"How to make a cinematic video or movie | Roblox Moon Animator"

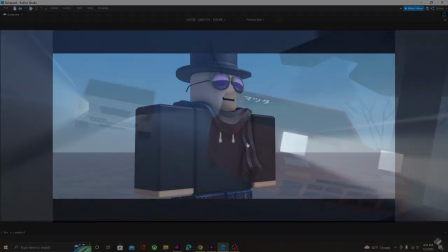4:43 You can see it through my Day Racer series. I use letterboxing.
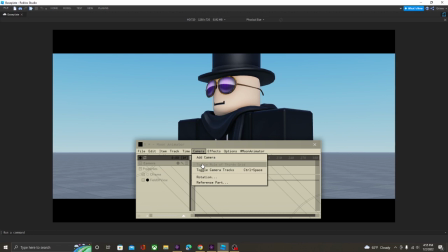4:49 It's a really good effect. You can add it by yourself, but if you don't know how to add it, it's right here.
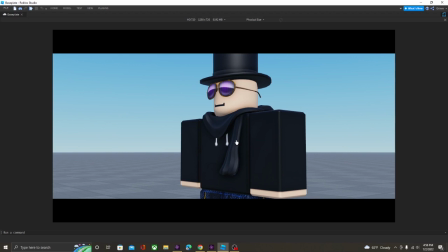4:57 Really simple, and makes the shot look really cool.
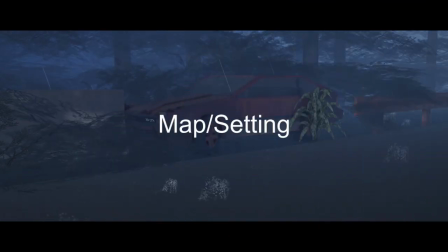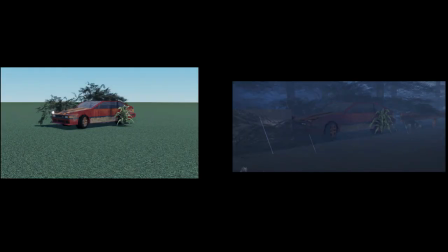5:09 First, let me ask you something. Does the first shot look better or the second one?
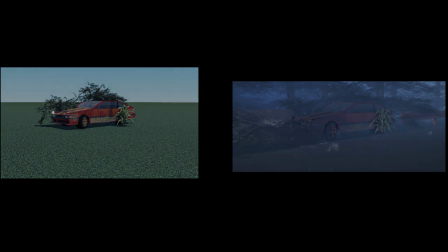5:15 I bet you said it's the second one.
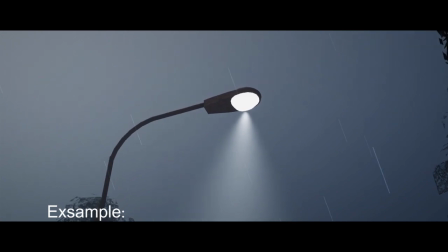5:17 It's really important to set your scene, as a really good background can make the whole thing look better in general.
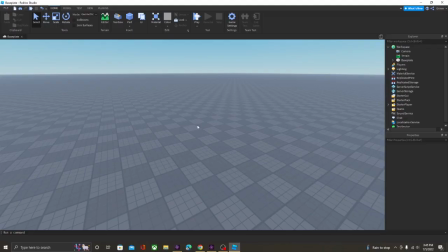5:25 It applies for anything. Then really, it doesn't really take much to get a really good background.
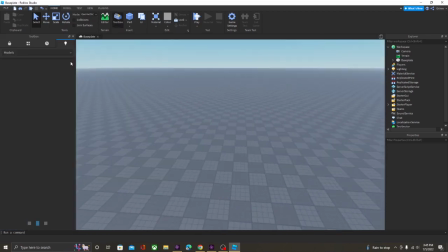5:31 You can build it yourself, Or if you're like me and you're lazy, then you can just search up something like building, and then I mean, there you go. This one looks nice, for example.
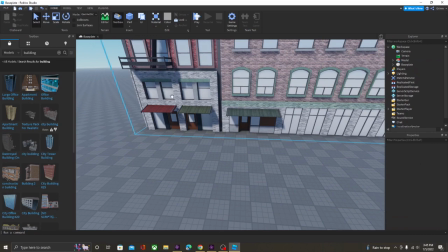5:44 You just make a road out, put these like somewhere you can like look up road,
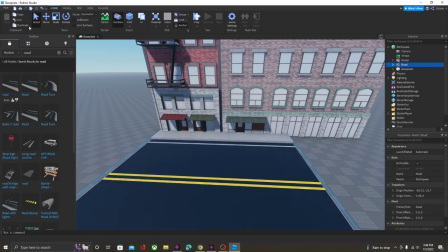5:51 the road over here or something, and just you can really build just with using free models.
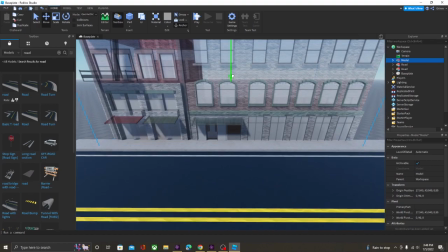5:59 But I mean, sometimes it really helps to just make something yourself, but it's fine if you just use free models.
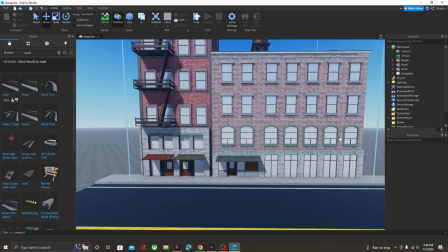6:08 Just never have empty background.
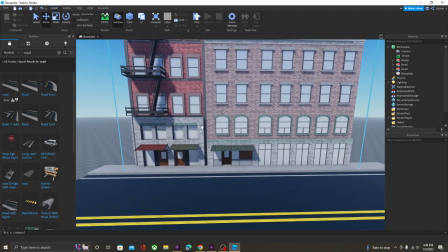6:11 Make sure every single shot it's either way covered by like a building or some other sort of thing,
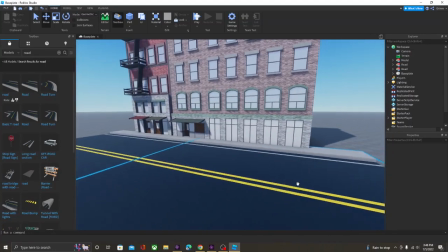6:18 so that you don't see like the void, and just because you would never walk outside in real world and you just see a big void.
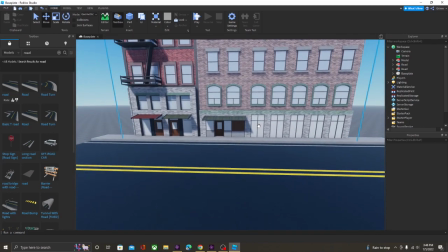6:25 That's not how it works. And you don't even really need to build like a whole entire city.
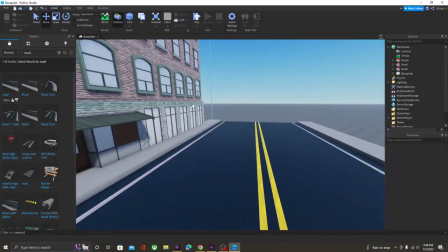6:30 For example, if I want a shot of my character in the city, I can just position my camera like this so that you can't see the void.
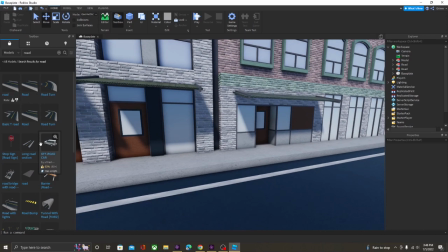6:38 You see the building right here. You can, like, for example, put cars too if you want to.
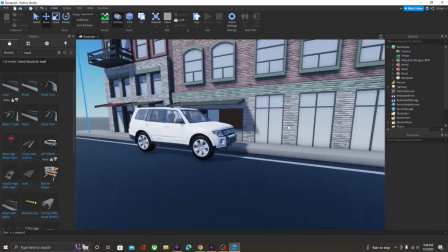6:45 Just really add to the atmosphere.
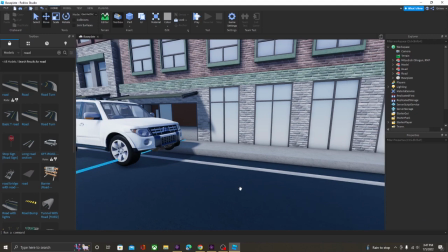6:49 And yeah, it doesn't take too much, but just such a simple thing like this can make the whole thing look better.
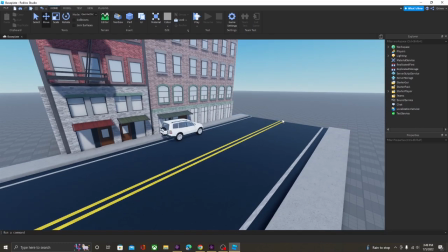6:56 Also, for example, you can like add fog in order,
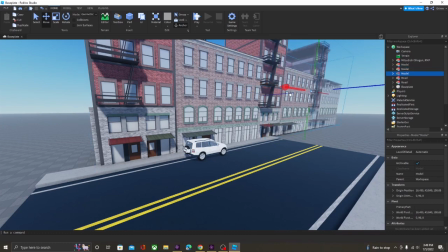6:59 if you like don't want to build too far on the street like this, you can, for example, like just add fog to cover it all.
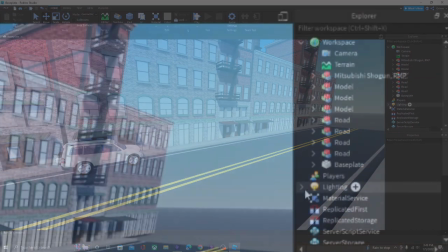7:07 You can easily add fog by going over here to lighting,
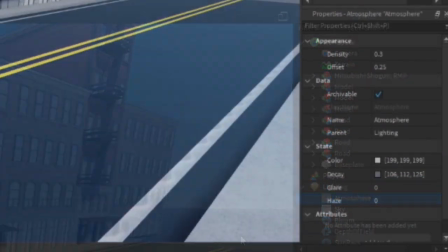7:12 going to atmosphere, and then you can just like mess around with these.
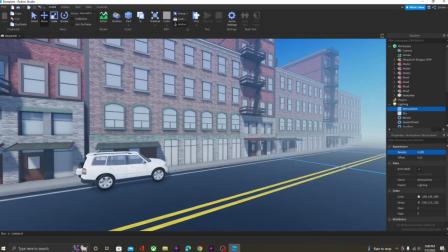7:17 But like this one adds fog, you can like change its color. I don't know how this works, but if you know how this works, then you know you can mess with this stuff.
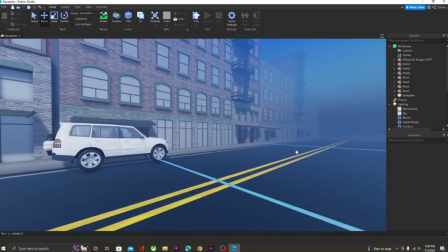7:31 Yeah, and then see, you can just make fog, and then you don't really see the void, so you can just use less buildings.
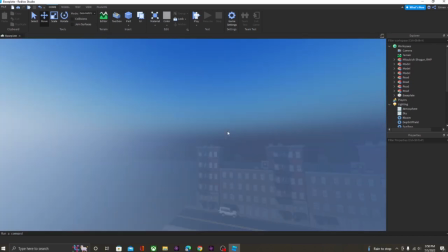7:38 You can obviously make this fog look a lot nicer.
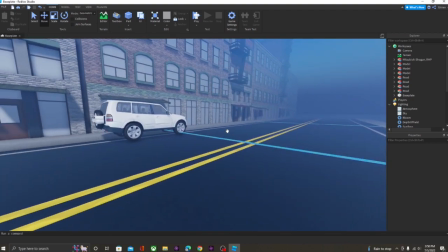7:41 I just did it really quickly for an example, but you can just cover it all with fog and you'll be fine.
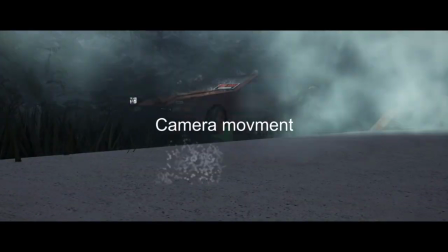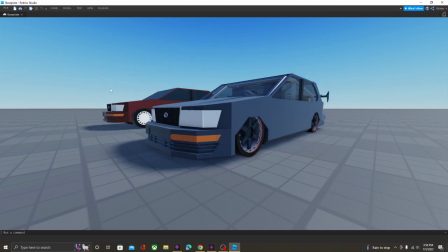7:57 I'm not gonna get too far into how the camera works and everything, but I'm just gonna explain a few things about camera.
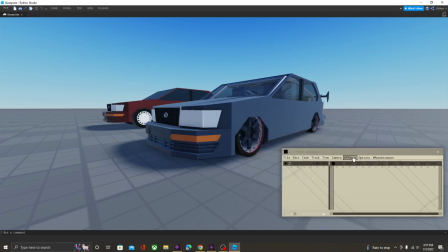8:04 So let's open my animation over here. Let's add the camera and let's set the OFV to 30.
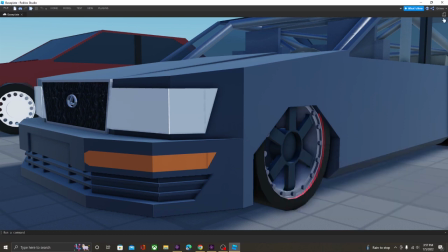8:14 Okay. This thing broke for me for some reason, the phone/tablet button. I've been getting comments that for you guys this button also breaks. It breaks for me too.
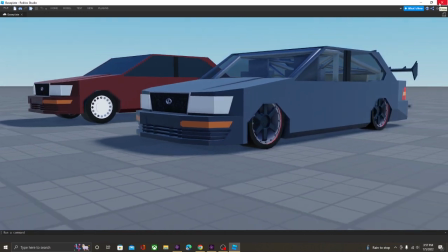8:27 If this happens to you, just close your Roblox Studio and then reopen it again, and it should be fixed. I don't know why it's happening. It's Roblox problem.